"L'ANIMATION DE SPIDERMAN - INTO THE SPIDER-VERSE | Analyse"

et l'idée avec l'animation 3D justement c'est qu'on peut faire ce qu'on appelle des interpolations ça veut dire que si je fais une image qui est comme ça donc c'est à dire que ma pose est là en 1 et que ma deuxième pose se fait ici j'ai pas besoin de dessiner ou de refaire ce qui va se passer entre les deux parce que l'ordinateur va calculer le mouvement qu'il y a entre deux
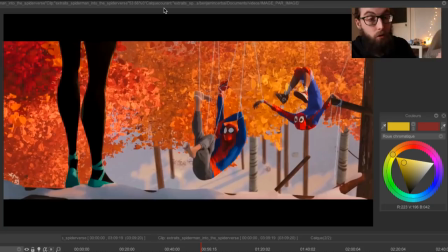(7:42)
images plutôt entre deux poses en faisant plusieurs images et justement dans Spider-Man Into the Multiverse ils ont pas fait ça parce qu'on peut voir que les poses durent pendant plusieurs images Exactement comme on le fera en animation 2D ou en stop motion par exemple Pour vous montrer un petit exemple de ce que ça donne ces interpolations en 3D
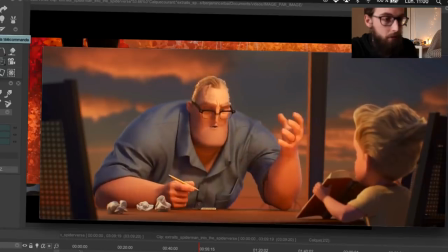(7:57)
Là j'ai pris le trailer des Indestructibles 2 Et vous pouvez voir que image par image tout
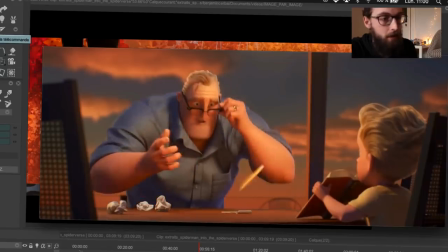(8:02)
bouge en permanence Parce que tout a été calculé entre les poses qui ont été mises par l'animateur
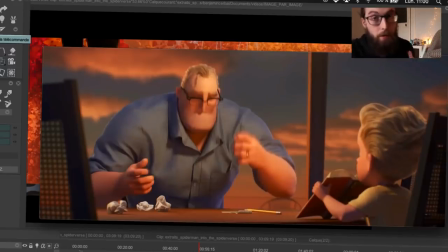(8:08)
Après l'animateur il peut faire des dizaines ou des centaines de poses par plan On sait pas trop ce qu'il a fait là dessus par exemple Mais tout ce que je veux dire c'est qu'en animation 3D on va dire traditionnelle Il n'y a jamais vraiment de choses qui sont à l'arrêt Tout est en train de mouger J'ai fait move et bouger en même temps,
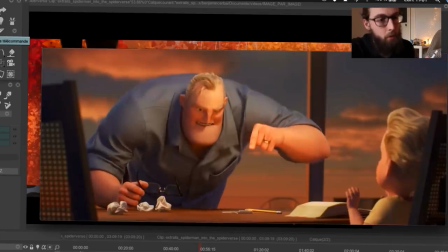(8:21)
bouger Tout est en train de bouger en permanence Et ça peut être des mouvements qui sont très très subtils justement Par exemple un mouvement de cheveux ou ce genre de choses Mais tout bouge tout le temps
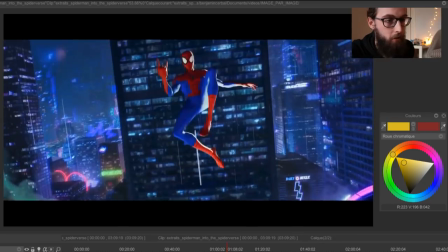(8:31)
Revenons-en à notre Spider-Man avec par exemple ce plan Où il saute en se tournant En faisant encore une fois une pose iconique avec ce fameux signe
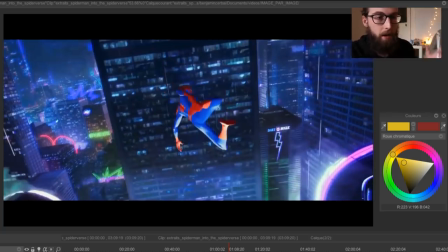(8:39)
ici Et le fait de sauter comme ça c'est un truc qu'on peut voir par exemple dans les vidéos de Base Jump Avec des gens qui sautent d'immeuble et qui ont un parachute après évidemment Et donc ça donne un petit peu à voir qu'est-ce qu'ils ont utilisé comme référence parce qu'à mon avis c'est forcément ça, c'est aussi ce qu'a dit Howard Rimshurst qui a fait une analyse récente aussi sur ce Spider-Man là avec le trailer un petit peu comme je le fais ici mais en anglais et qui justement a décelé que là dedans ça devait être une référence de saut d'immeuble parce que justement il faut forcément prendre des éléments dans la réalité pour pouvoir avoir des références, savoir comment marche la physique et ensuite l'appliquer à l'animation en la déformant, en la stylisant tout en gardant la crédibilité qui est nécessaire pour qu'on croie à ce mouvement là là sans parler d'animation c'est
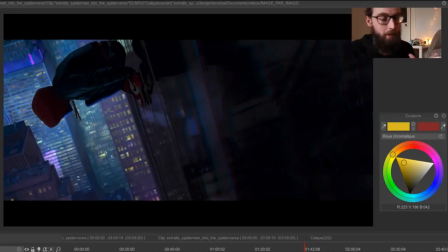(9:13)
l'un des plans qui me marquent le plus parce qu'il y a aussi les compositions qui sont vraiment vraiment impressionnantes dans ce film là j'avais l'impression qu'à chaque scène j'avais envie de refaire enfin de voir le storyboard pour voir comment était la mise en scène, donc là juste en termes de composition j'adore le fait que tout soit débulé, c'est à dire que le cadre n'est pas droit, ce qui est droit normalement comme ça est ici décalé,
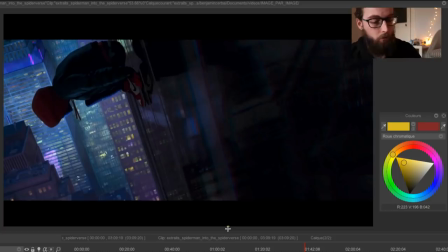(9:30)
et surtout ce qui me plaît vraiment dans ces scènes de nuit avec Spiderman dedans c'est les contreformes, donc la forme c'est tout ce qu'il y a ici en gros
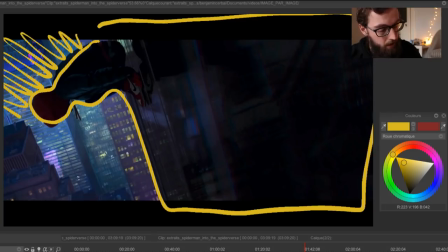(9:38)
et la contreforme c'est ce qui est formé par la ville qui est en arrière plan donc la contreforme a autant d'importance que la forme dans une image.
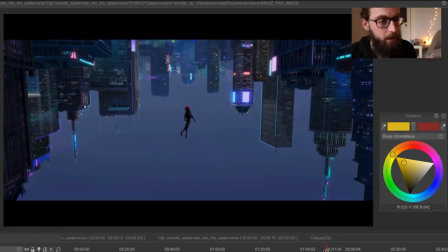(9:46)
Et un autre très bon exemple de forme contre forme, c'est sur ce plan là, qui à mon avis est l'un des plus beaux du film où on peut voir que Spider-Man est isolé comme ça, il est dans l'autre sens donc on adopte son point de vue. Et la forme des immeubles devient ici quelque chose de très étrange à regarder mais aussi de très apaisant je trouve.
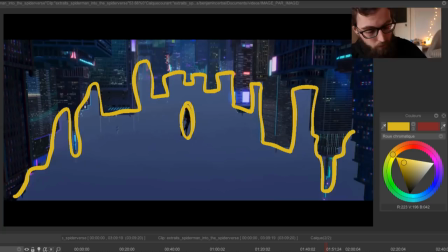(10:02)
Parce que je me mets vraiment dans le fait de sauter d'un immeuble comme ça et de tout voir à l'envers
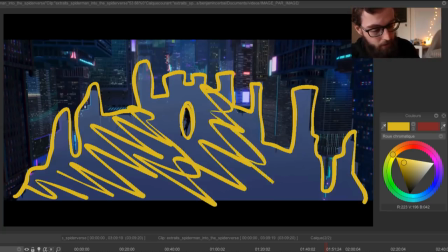(10:07)
d'avoir cette sorte de marée ici c'est comme si c'était une sorte d'océan dans lequel il nageait enfin je trouve que c'est quelque chose de très très
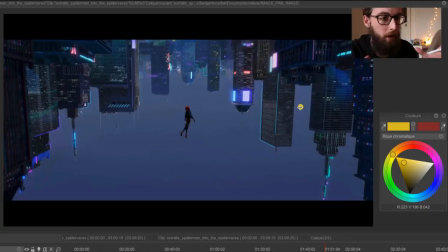(10:12)
beau. Et c'est quelque chose qui dure seulement quelques secondes mais on peut voir qu'ils ont vraiment voulu Fixer ce plan là dans l'esprit du spectateur Parce que justement Toutes les images où il dure Le personnage ne bouge pas de pose C'est à dire qu'il est juste là, il est presque statique Il mouge, il mouge, il faut que j'arrête de dire mouger Il bouge quasiment pas dans le cadre Il est vraiment au même endroit Et tout ça permet de créer une image qui est
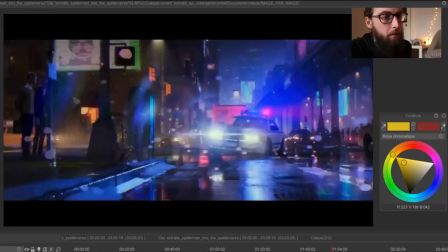(10:31)
vraiment iconique Et qui va nous rester en tête longtemps Là par exemple sur ce plan là on peut voir à quel point ils vont peindre Par
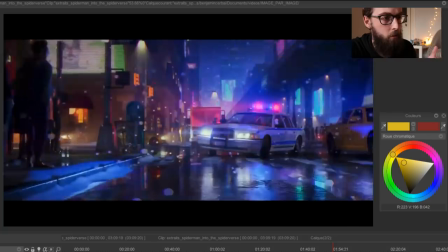(10:37)
dessus les images pour ajouter plein de couleurs Pour ajouter des effets de lumière On sent que tout n'est pas calculé directement en 3D Et qu'il
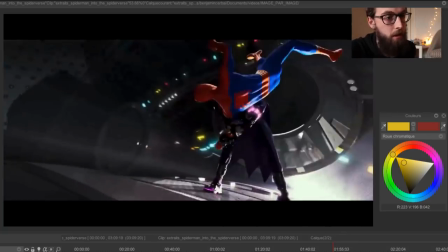(10:43)
y a eu cette phase de peinture par au dessus là on peut voir encore une fois
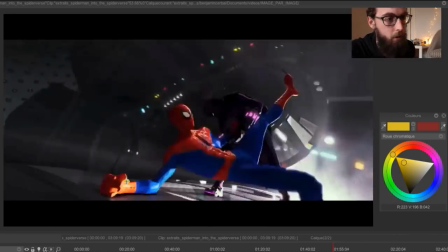(10:47)
les déformations avec la multiplication des bras de Peter Parker qui est vraiment juste sur une seule image vous voyez,
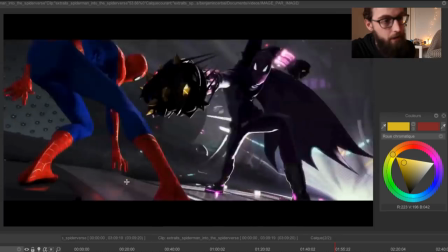(10:53)
donc ça sert vraiment l'action et là il va se relever petit à petit avec une forme qui est très chaotique ici comme ça,
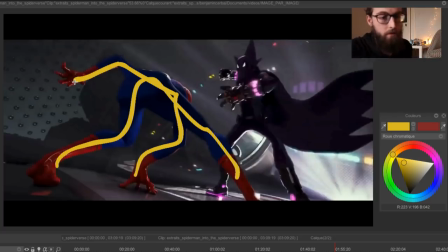(10:59)
donc on voit qu'il est en mauvaise posture parce que tout est vraiment très anguleux et là quand il est envoyé avec un coup de poing à grande vitesse
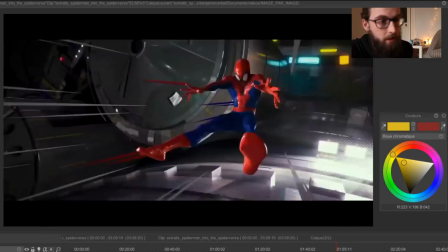(11:04)
vers l'autre bout pendant plusieurs images on voit les déformations
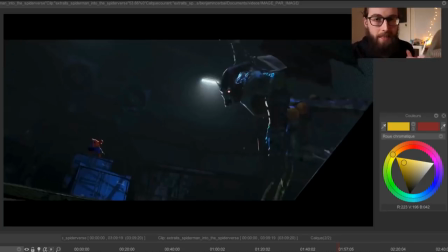(11:10)
et dans ce film il y a ce mélange de 2D et de 3D mais aussi la volonté d'aller vers un aspect très comic book c'est à dire d'avoir quelque chose qui se rapproche d'une bande dessinée autant dans la mise en scène que juste dans les choses qui apparaissent à l'écran mais aussi il y a des onomatopées qui sont placées quand le bouffon vert envoie des bombes par
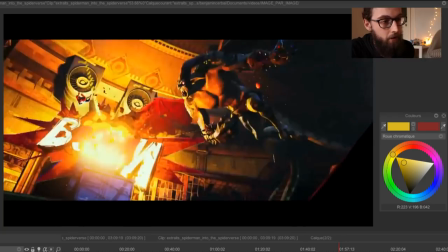(11:24)
exemple ici il y a un boom qui va grandir pendant quelques images donc ça dure une dizaine d'images même pas